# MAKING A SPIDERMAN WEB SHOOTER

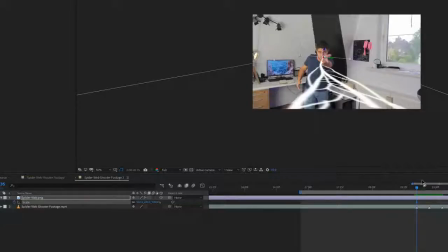Now create a keyframe for the scale again at that position where it should actually grab your camera and then move back in time again a few frames and then set another keyframe set this one to zero. We have a nice animation effect.
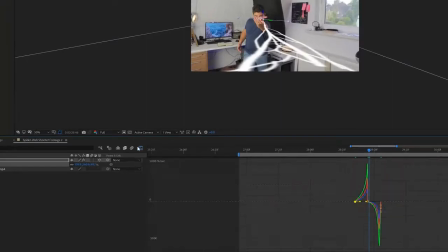Again play with the easy ease curves to get a smooth transition and then apply a mesh warp effect, lower the rows and columns and animate the distortion mesh again.
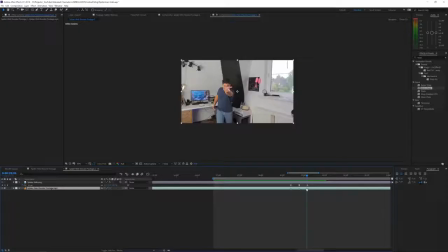Here will get a elastic animation effect. Then from the second the spiderweb is touching the edge of the canvas I move the anchor point of my footage
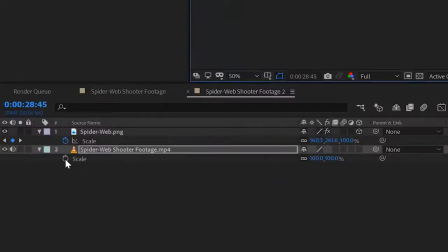to the center of my face then I animated my footage layer to scale up super close to my face.
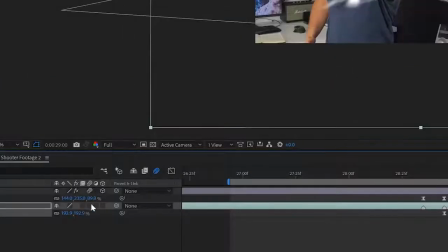Then I enabled motion blur to hide all the imperfections and cut away the last keyframe. So each frame is a heavy motion blur and you won't see any kind of detail.
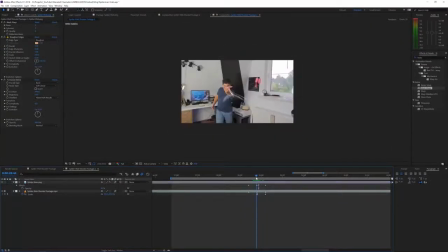For the spiderweb motion blur this won't work this time because we actually stay in the same spot so we will have to fake that using
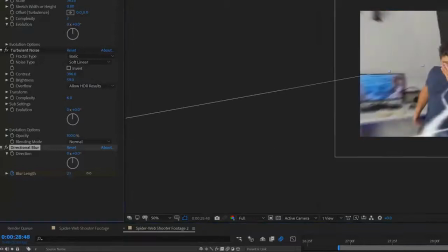a directional blur set to 90 degrees and animate it from 0 to 100 once the scale of the footage starts.
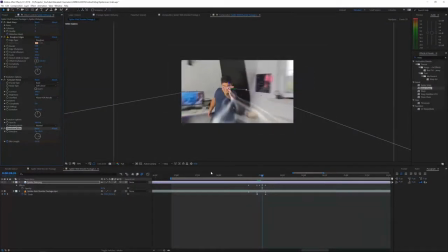Trim the layers at the end of the spider web animation and find another spot in your footage where you grab the camera. Again here a friend gave me the camera, placed it in my hand and I shake the camera pretty well to act like I grabbed it. This is a perfect way to hide all the imperfections.
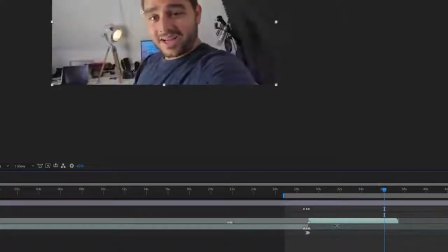So just trim to the start of the shake when I have the camera in my hand and place that after the spider grab animation.
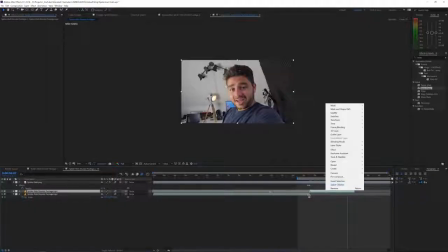Because everything goes so fast it immediately looks a lot more realistic. All you could do to make it even better is to speed up the first part of the video so the shake happens even faster.
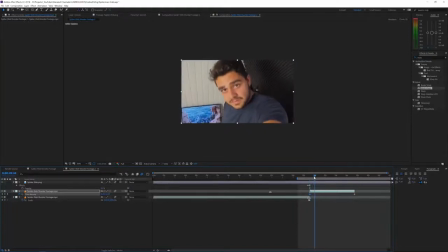This is also a neat trick you could do in the first animation is to speed up a little part of that next animation.
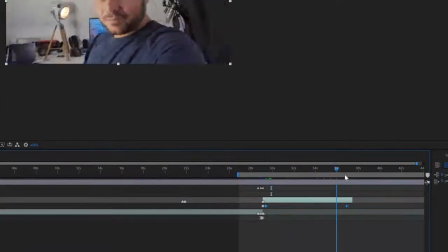So when I grab the bottle to speed up this process to make it more like a shock effect. All right so that's basically it for this video. I hope you enjoyed it and if you did give this video a like. Also be sure to subscribe to the channel for more and definitely check out our website we have a bunch to offer for filmmakers motion graphics artists and much more hope to see you on the next one goodbye